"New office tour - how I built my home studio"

So I've redone my office, and right now it looks terrible because I've just got my monitors on and no lights, but I want to share with you a little bit about how it now looks. So
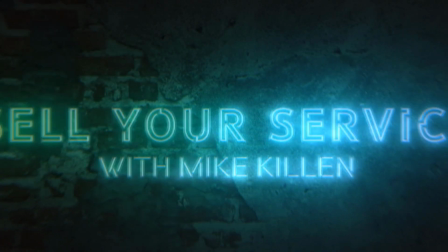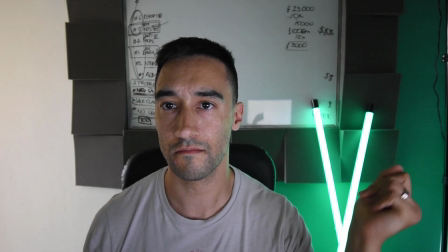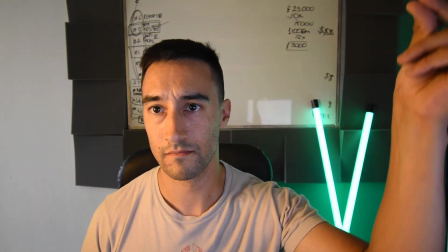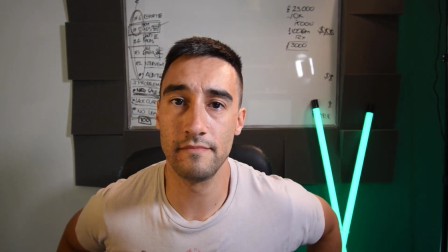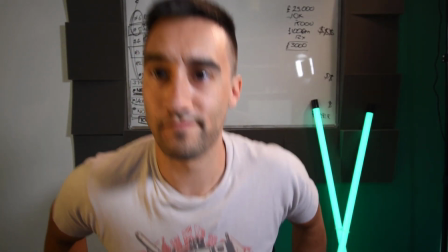and there we go. That is now kind of how the office now looks.
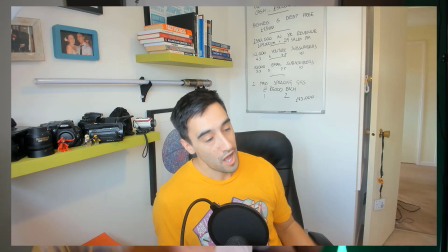So previously I had my camera over this way, facing that way, so my window's over there. And the reason I've changed it round is for a few fold. First of all, light technology and camera technology has got so small that I needed to have more distance between where my camera and the light source, which was my window, was placed, and then enough to kind of be able to fit me in frame. But I've got this beautiful 10 to 20 millimeter lens from Nikon, although specifically this is a Nikkor.
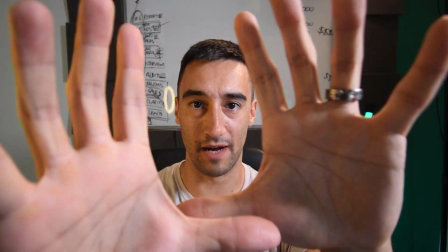That means that I can capture a bit more in frame, so it distorts things a little bit if you see how massive my hands are, but I'm only this far away from the camera, right, which means I can get much closer to it. And I've also set up some more light sources to be able to make it look basically a little bit more natural. The idea, the rule of thumb, is the more light you throw in yourself as a subject, the better it looks. I'm using a really simple 3-point system, which seems to be a bit divisive. A lot of people say that you shouldn't use it. A lot of people say that it's over complex. And other people say, look, if you've got 3 light sources, it makes a lot of difference. It's actually kind of light outside. I'm filming this in the middle of the day, so I'm gonna also open up the blind, which as a rule is much better than anything.
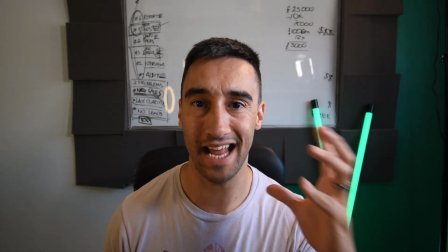And the more natural light you've got, the better. However, it does tend to harshen the shadows because it's coming from this side.
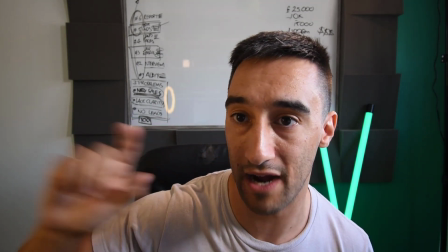So I needed to make sure that I had another ring light, and you can just see it in the background there over to my right, that throws some more light on this side.
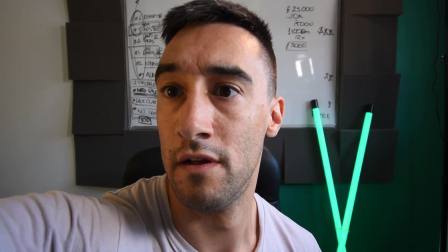And if I turn this off, can you see that the side of my face goes much darker?
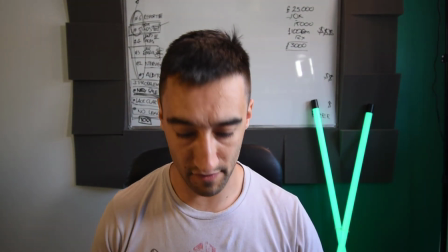So I've put this on. I've also got a light over here, which during this point I could probably turn off.
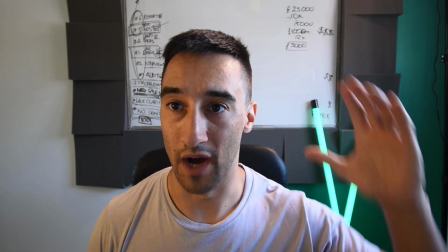And you can see I just go darker in general, and the light from the window is much harsher.
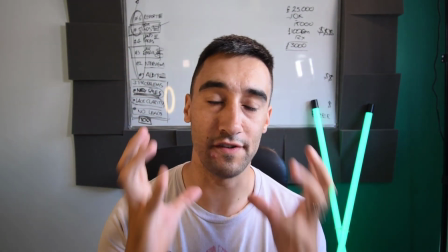So if I turn this back on, it just softens the shadows that are on my face and makes it look a little bit easier.
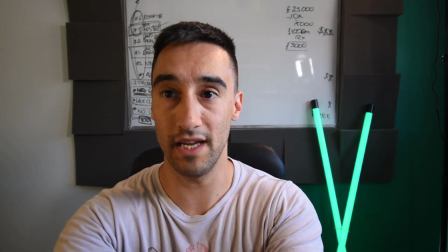And then finally I've got a light behind me, up there.
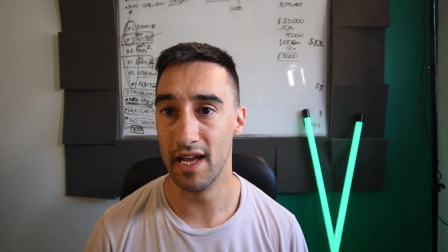And this is what they call a backlight or a hair light, and the idea is it's above me and behind me, and you can just see the little details like the lighting on the back of the chair here,
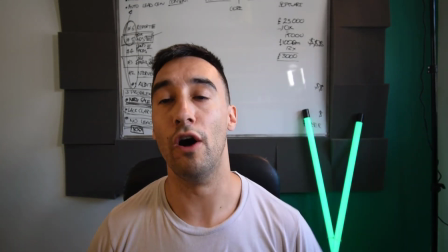on the back of my head. It just brings me out of the background a little bit so that I don't blur in as much. I've also redecorated. You guys won't be able to tell, but the color scheme is essentially exactly the same.
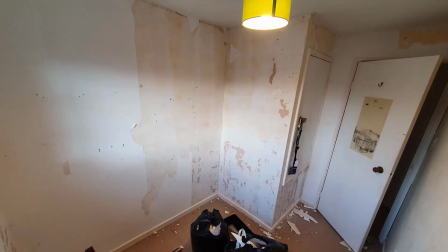It's always been white, but I had to peel it back, and I've probably got some stuff on screen right now showing of all the stuff I had to peel back.
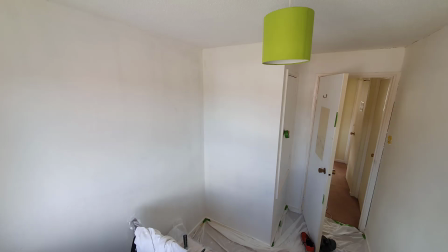We had to repaint it, and then I've got the green color behind me, not just from these LED fluorescent tubes, which are just like LEDs.
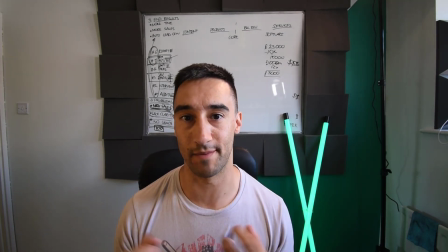They were really cheap on Amazon, just to kind of again add a bit of depth and something interesting to the background, but not so interesting that it distracts people.
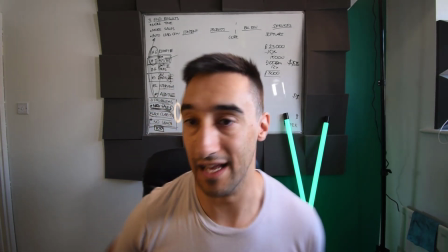But then I've got our green as kind of a slide color on the feature wall.
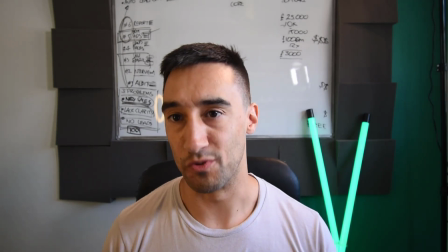I thought the whole thing being green might be a bit too much. This lens as well, because this is a DSLR, just softens the background a bit.
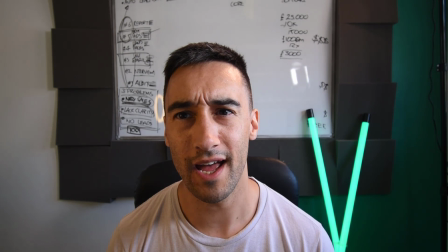I think they call this bokeh or soft focus or something.
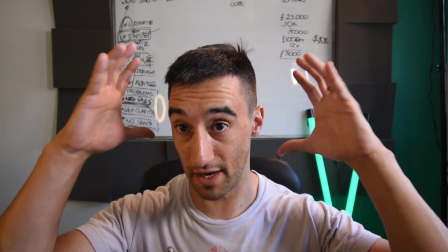I'm not really a videographer or a photographer, so I don't really know the technical terms, but I do know that it makes me in subject view look a little bit more focused and a bit more framed in a way that is clearly I'm the center of the topic, and I should be the center, right?
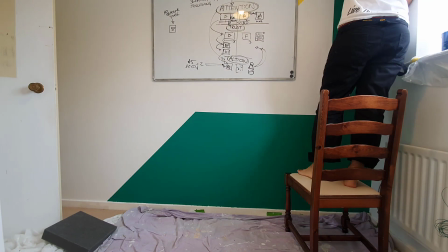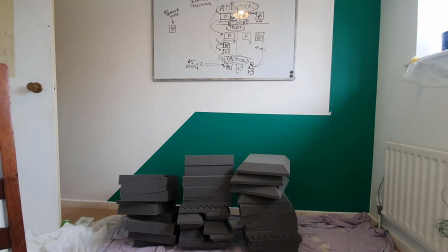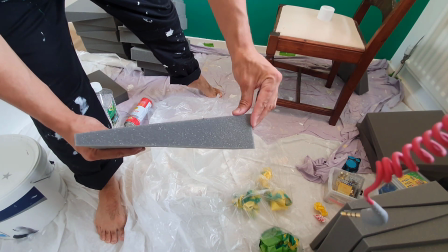See, these are at a right angle here. This top side is a right angle, so that means that this is the back piece.
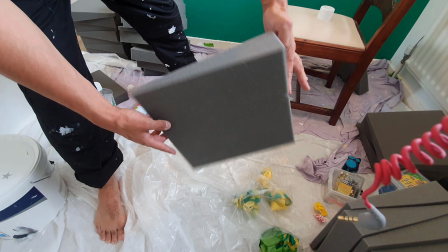Make sure you don't spray the front side, because the idea is they lean out and they look really interesting when they're angled like this.